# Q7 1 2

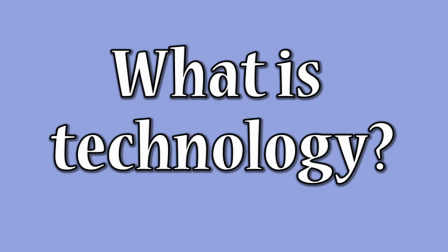(0:08)
Technology is the development of knowledge in science, IT and engineering to create machinery and devices that are interactive and can help to make certain tasks simpler.
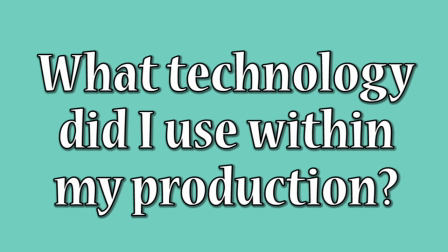(0:20)
In the production of our media product we used a variety of new media technologies. This includes filming equipment, post production programs and presentation software.
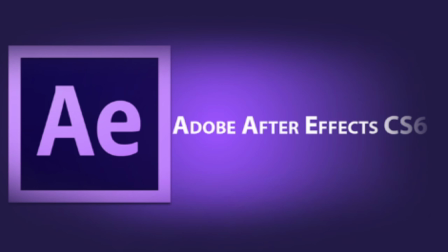(0:30)
We used these to make our production look professional and high quality as this technology allowed us to capture good clear footage and display it in an innovative way.
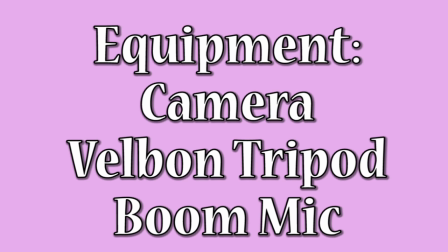(0:43)
The camera we used was a Panasonic HDC SD90. This camera has many features, for example the auto and manual focus options make focus pulls possible as well as the white balance adjustments.
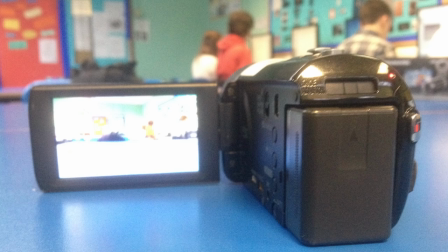(0:55)
This ensures that the lighting is consistent between shots. Using the valve and tripod was very helpful in our production because it allowed us to film steady footage with smooth panning movements.
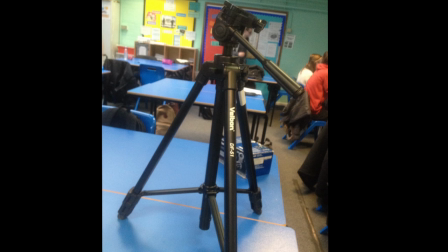(1:07)
This made the shots aesthetically pleasing as they were straight when needed and enabled us to extend it to reach the heights needed to get everything in the frame.
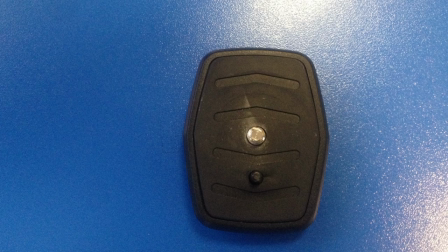(1:14)
This enabled us to make framing the best it can be because I'm able to adjust the height and angle of the camera on the tripod.
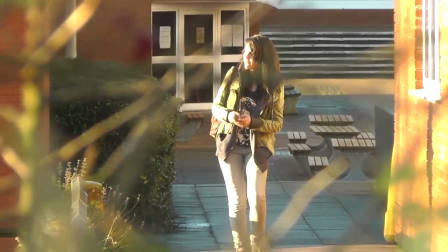(1:20)
An example of where this worked to our advantage was during the first point of view shot which showed Ricky walking whilst the camera is concealed in bushes.
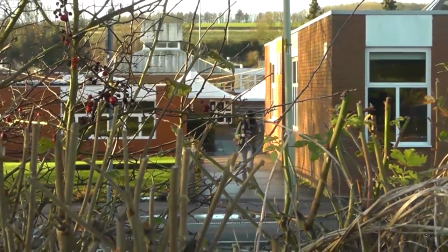(1:28)
The adjustable height was useful here as it enabled me to extend the tripod so that the camera did not show the thick and non-transparent part of the bush.
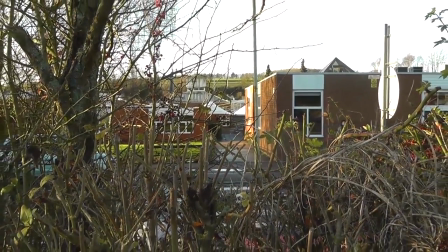(1:35)
This benefited my production because it allowed the camera to capture footage that would otherwise be out of reach
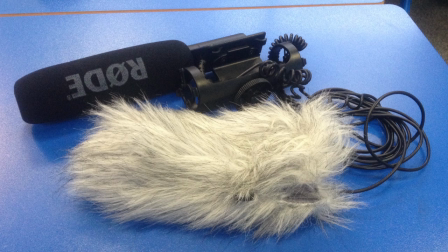(1:42)
Using the boom mic was very convenient as it was light and easy to use All we had to do was plug it into the camera and hold it We used this during the first scene which shows the characters talking and interacting However, the use of the boom mic was not as effective as I'd aimed it to be Wind noise is still
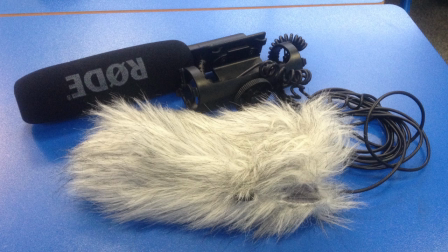(1:58)
evident within the first scene and can be quite distracting to the viewers I think this may have been due to me, the camera operator having to hold the microphone and so it was quite far from the actors. As a result, I think that the sound could be improved within the first scene of the opening sequence.
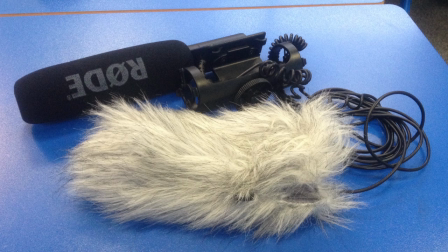(2:13)
We could do this by refilming the audio of each character to replace the original audio on the footage. However, this may eliminate ambient sound which will take away from the realism within the filming.
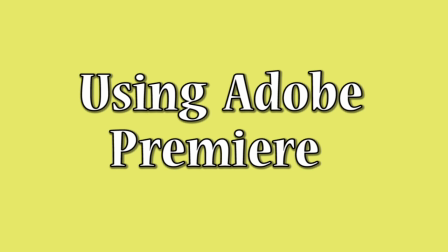(2:28)
To construct our media product, we used Adobe Premiere to edit the footage together. The software program allows us to place the footage as well as manipulate the scenes.
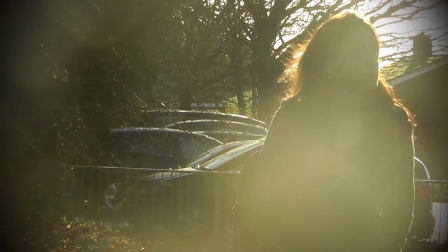(2:38)
Adobe Premiere can change the pace of the footage by slowing or speeding the duration and allows us to colour correct the footage to make it more consistent.
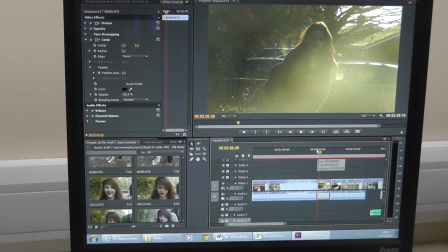(2:45)
During my production I used this to change the brightness of some of the footage, turning the brightness into a more dull tone.
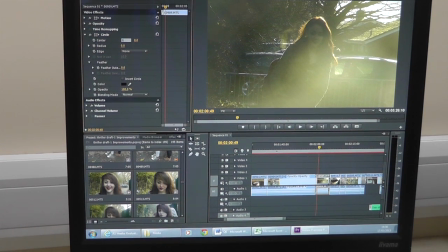(2:51)
I did this by using an iris that made the edges of the scene black and blurred inwards to create a sense of abnormality. With this, I wanted to make the footage appear darker by creating shadows at the edge of the footage. We were aiming for a contrast as the clip was ordinarily very bright, too bright to create the feeling of suspense we wanted.
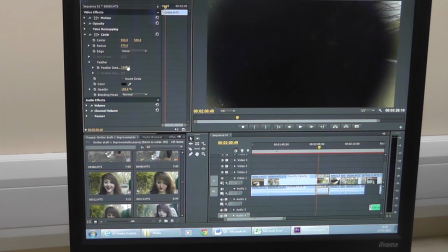(3:11)
An example of where we have attempted to carry out this technique can be seen within the kidnapping scene.
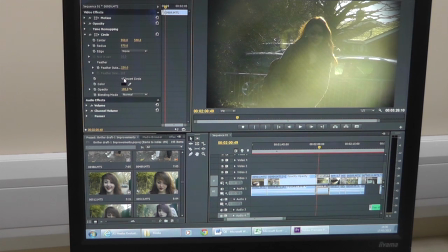(3:16)
The picture appears to be a mix of light and dark which creates the sense of abnormality. The brightness behind the characters creates a sharp contrast as it hides any facial details. This creates a low key lighting effect which is very suited to the thriller genre as it gives the scene a gloomy feel.
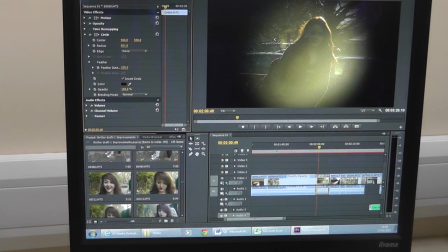(3:32)
Plus, as the program allows the user to add several audio clips to the film, music accompanies the scene.
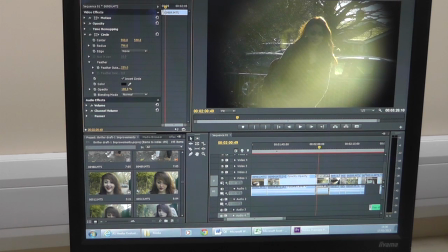(3:38)
This contributes to the success of the technique because music is very emotive and can help to evoke feelings of tension. As a result, I believe that I have been effective in using this technique.
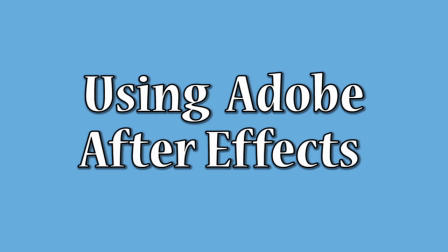(3:52)
Adobe Premiere After Effects is another form of new technology that we use to create the company credits and title sequence.
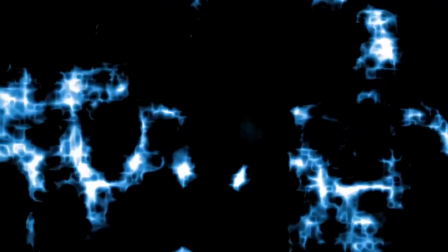(3:58)
The software program allowed us to use templates and customise them to make them fit our production.
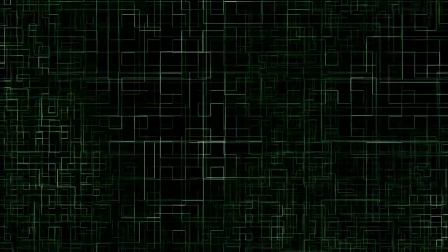(4:04)
For example, we could change the colours, movements and fonts of the opening sequence.
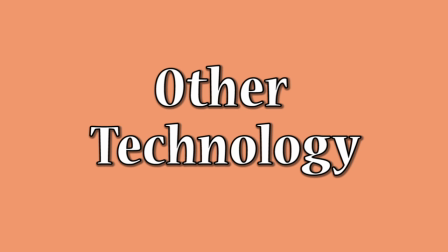(4:11)
To display my research, I have used Blogger.